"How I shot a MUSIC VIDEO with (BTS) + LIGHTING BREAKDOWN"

What's up guys, hope you're doing great. This is your boy Kobe Shots, and in today's video we're going to look at a lighting breakdown, most importantly for the latter stages of this video, on how I shot a music video, the processes,
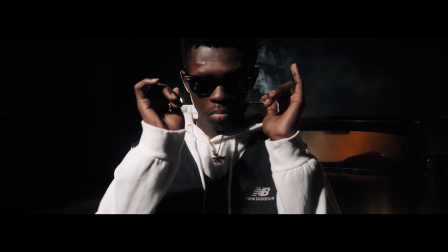0:10 the directing, the lighting, and each and everything that we did on set. We're going to look at that in this particular video. So without much ado, please don't click away, way through to the end of this video, and I'm sure that you're going to learn a thing or two, just like we did in a previous video such as this. Let's get right into it. So first of all, let's look at the location that I shot this video at.
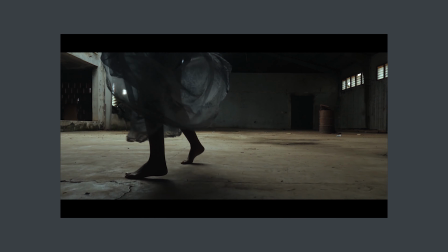0:30 This particular location is a warehouse in the middle of Kumasi, where I live here in Ghana.
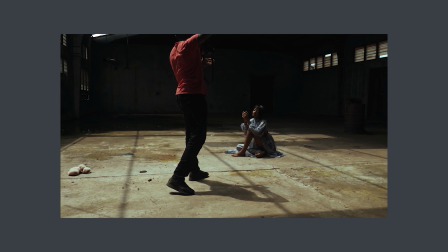0:35 And I've shot a couple of content at this particular location, from photo shoots, which I even have videos of that, BTS, of all the shoots that I've done over here on my YouTube channel. So if you haven't checked any of them out, I'm gonna leave a card over here so that you I think it's over there. I'm gonna leave a card over there so you can have a look at how the environment looks like, and not just the warehouse, because in this particular video and the music video I shot everything entirely within the warehouse in that particular environment,
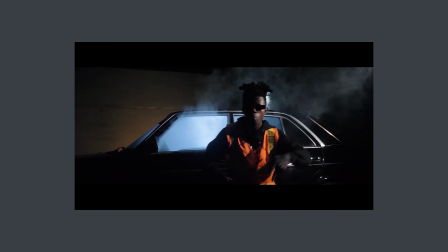1:08 and shot it in the night, and so we wouldn't have any artificial light peeking through.
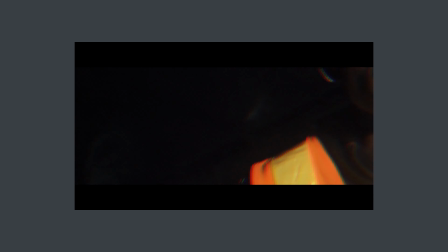1:13 So every light that I used in this particular video was artificial, and I could control everything as I wanted. The reason why I chose this warehouse was that, you know, shooting in the night, you don't always have to have the best of locations.
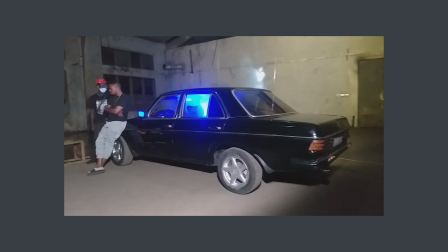1:27 Many a time you would want to expose the background or whatnot, but for this particular video I realized that looking at the concept, I was gonna go with the contrast feel that I always love for almost all my videos.
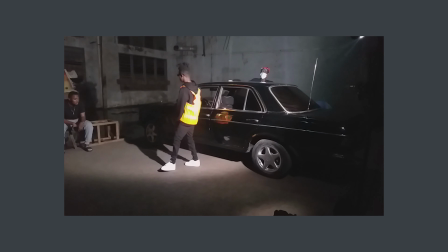1:39 People normally ask me why I love these contrasting looks to my videos, and the reason is that I just love it. And it's something that I love, and my clients love that as well. So I just do it, and I get better and better at it anytime I try it out again.
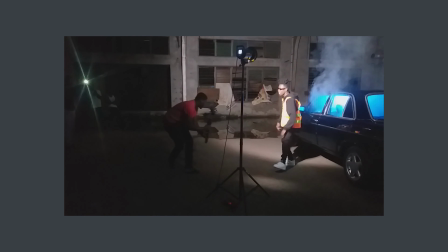1:54 This warehouse is for public use, and because of that, you don't always get it in its tidiest way or its tidiest look. So we had to clean out a lot of things, move a lot of things out of the way to clean the set, and,
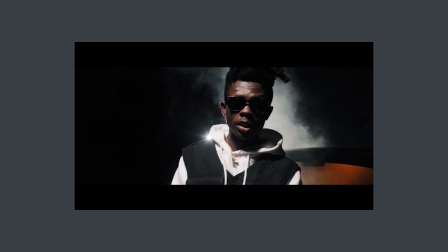2:07 you know, make sure that every nook and cranny in this particular warehouse was the best for the look that we were going for.
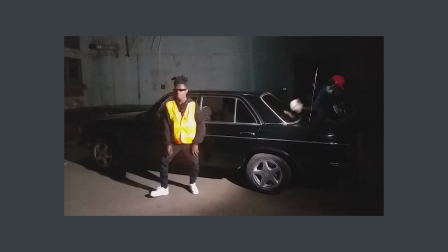2:14 And so we drove in a car as a prop for the concept of this video. We didn't really need so much because it was just one artist,
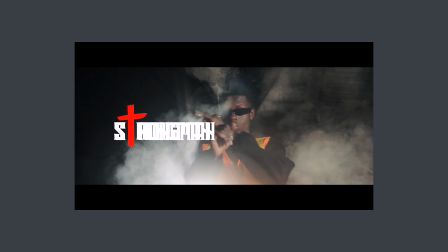2:21 and all that I had as a plan for the concept of this video was to use lighting to give the feel of aesthetics to this particular video. For the lighting for this particular video, we didn't really go for high budget lighting.
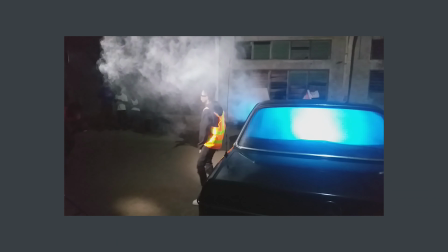2:35 We used
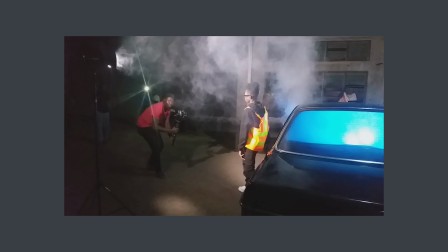2:39 event lights, if I should say, and these lights can give you the luxury or the liberty to change the colors of the lights anytime you wanted. But because these lights are not really ideal for filming music videos, I had to find a way to battle it out and even out and compensate for the light loss and also the inadequacy of light that the lights produced.
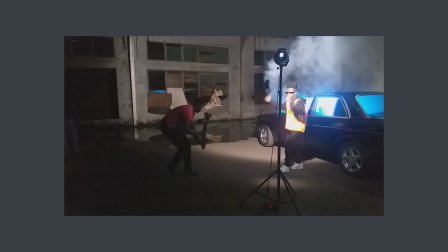3:02 And these lights, even though they don't produce the most of luminosity, I could still use it because of the lighting,
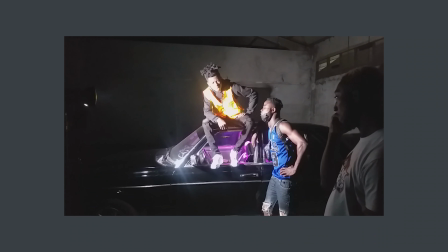3:09 color, versatility that it could give. So I had someone on set to help me out.
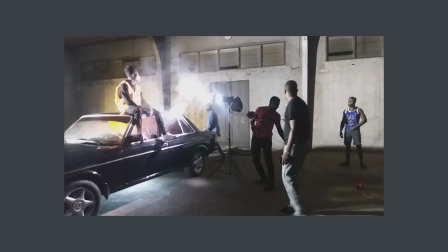3:14 He actually owns these lights, and I always love to have him on set because he knows his way around these lights.
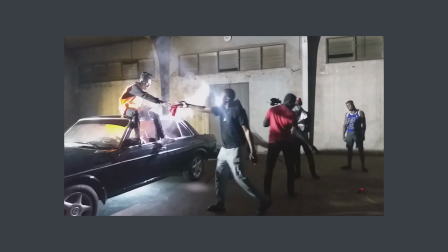3:19 He owns them, and of course, finding the colors at the right time and putting them in particular spots, he's the best person to always, call on to do that for me.
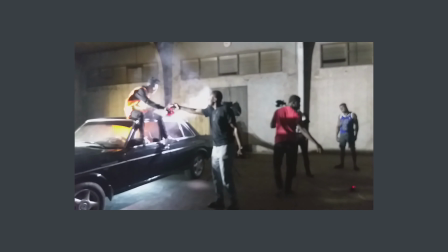3:28 And together with that, for key lighting, I had to go with my SL60W, which has a very good CRI.
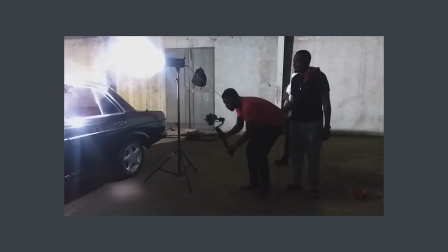3:33 That's the color rendition index, so that I could get accurate skin tones for the look or for the artist in the shot. I went for harsh lighting for the entirety of the film, and so there wasn't any modifier like, let's say, a softbox or whatsoever. I went for bare lighting from the LED spotlight, and it hit my subject very, very well, and I could, set my camera to make it look pleasing.